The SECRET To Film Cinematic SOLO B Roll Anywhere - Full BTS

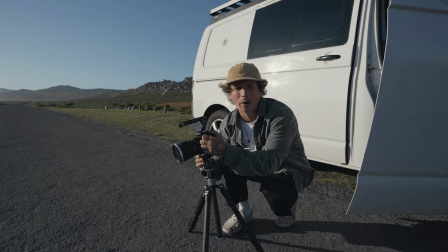4:06 okay as we were driving there's a this really cool puddle so we absolutely need a shot of the van driving
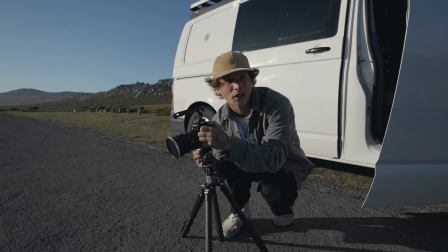4:14 through the puddle with the water splashing that's gonna look really really cool i'll shoot it in slow mode maybe this could actually be like our opening shot and i'll have the lock off
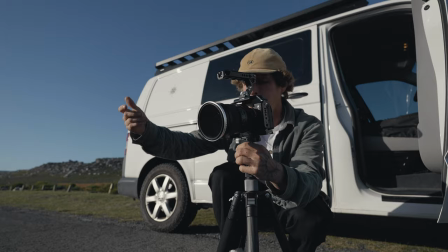4:23 of the puddle and then the van you'll like hear the sound of the van and then all of a sudden the van will just come through the
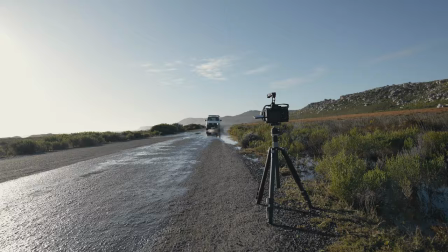4:29 puddle that's the idea at least so let's set one up ah
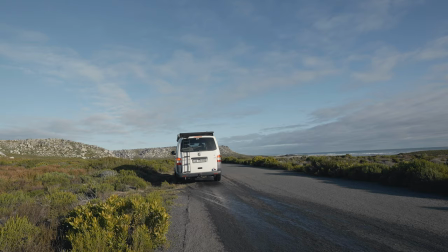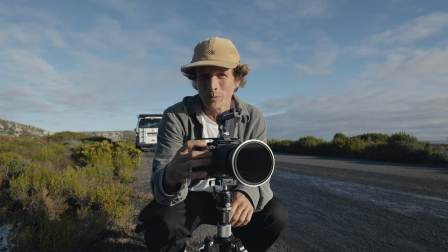4:44 that's really cool actually that's super cool okay that's
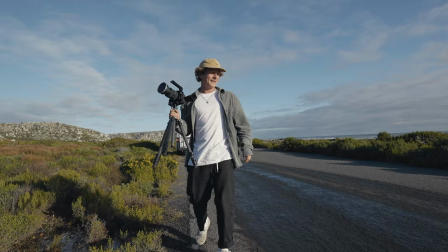4:49 probably gonna be our opening shot let's move on we're getting down to the beach we like pretty limited for
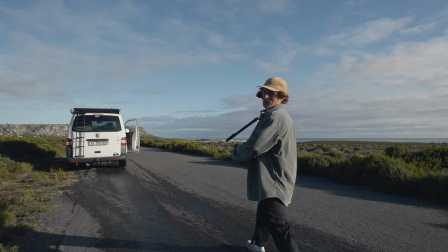4:54 light so we're hurrying through all of the shots but that one
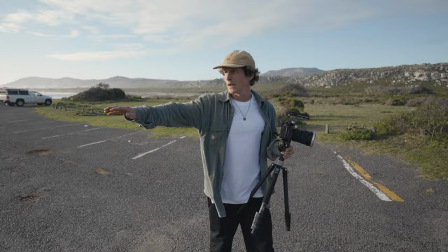4:58 looks super cool this is kind of where we're gonna arrive and like stop
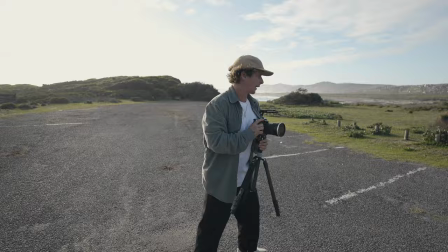5:03 with the van so I'm gonna set up a nice shot here where I can stop and get out and then we're gonna get some
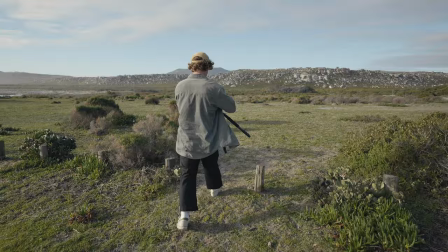5:09 shots of actually walking down and I think I want to try get some foreground on my shot to make it interesting
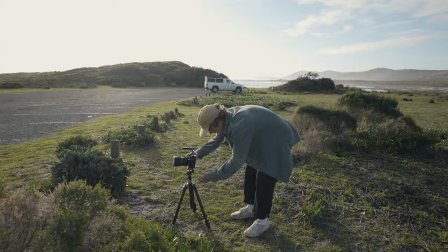5:14 So I'm going to start with one from here. So we're going to get one like that and then just stop the van in front of it.
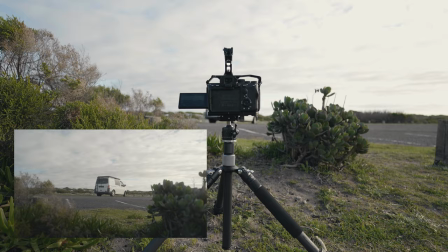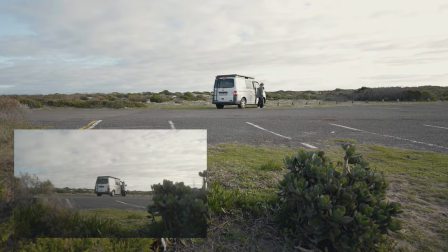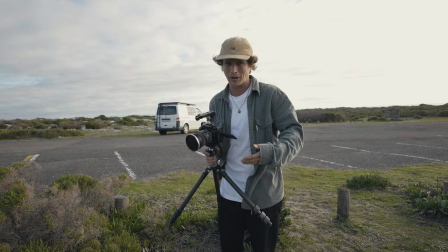5:35 One of my biggest kind of goals whenever I'm filming by myself is to make it feel like you're not filming by yourself.
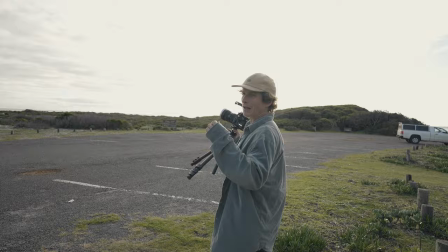5:40 And one of the easiest ways that I find that you can do that is by getting multiple different angles of the same action.
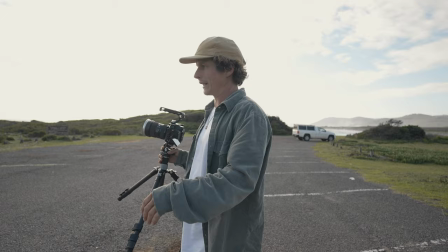5:47 So that was a really nice wide one, obviously.
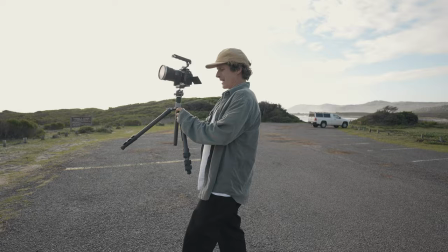5:49 We're gonna get a close-up of the same thing and you can cut between them a lot of the time Just make it kind of feel like it's not just new filming it yourself,
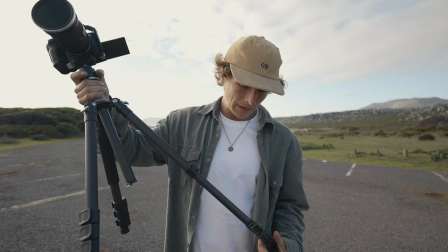5:58 you know, it is Something else that we can do to help with that is just change our perspective a lot.
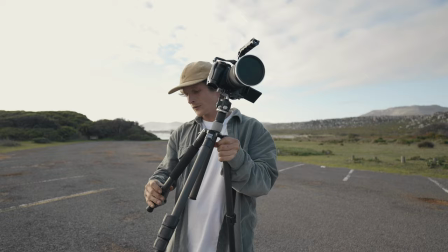6:04 So this tripod Although it's really small and packed up
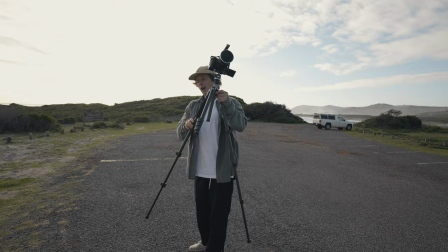6:09 Check out all we can get with this guy and let's see if I can get a really nice high angle shot of me getting out of the car We can lift this up all the way
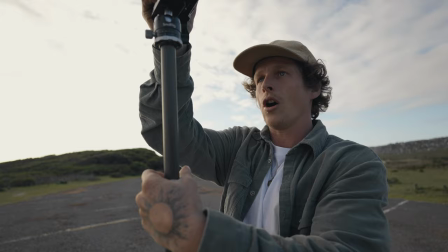6:18 pretty standard some tripods have that but I don't think I've ever seen one that has a dual extension on the middle piece so now we have this like
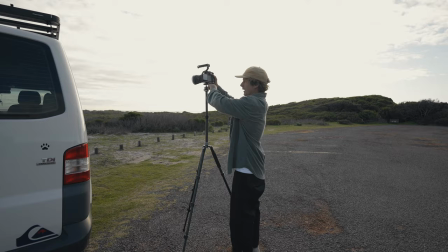6:26 huge center arm we can get ready as it flows use our ball head to just reframe a bit
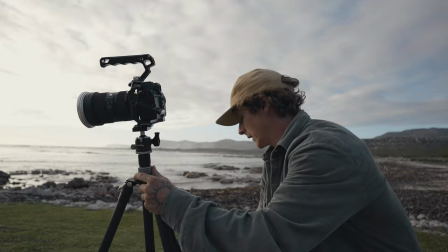6:35 and then that's gonna be our shot really nice interesting unique perspective I can kind of get some like nice separation from the background so put
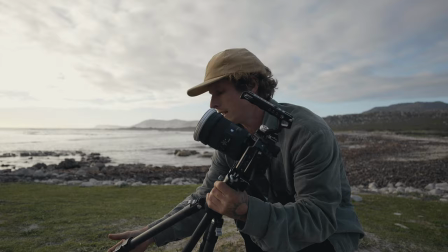6:44 this at its lowest setting and then as I walk around the corner there I'll be like sticking out from the horizon quite nicely okay we're working towards the
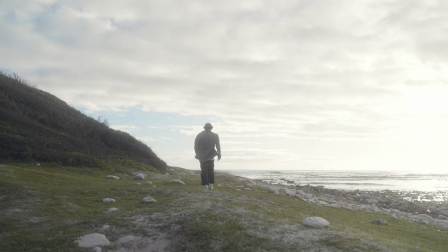6:52 end of our video here and there's a cool little like rock that i can kind of walk to and look out into the waves
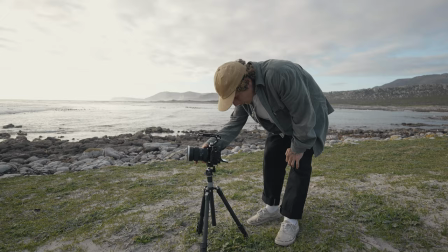6:58 so i'm going to set up a nice shot from here and i want to do a couple of different angles of the same shot so i start off with
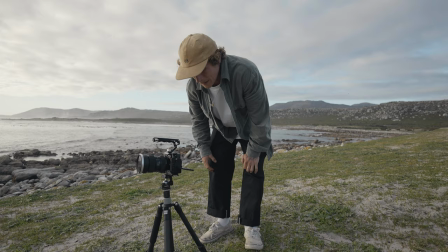7:05 one that's like relatively wide and just walk in and kind of stop
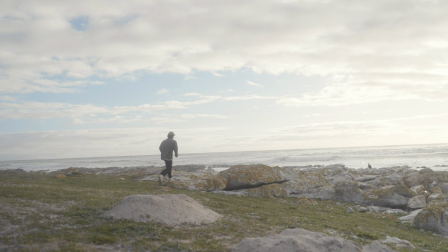7:10 there as like a nice ending scene so i'll frame it up like that and then i'll just walk onto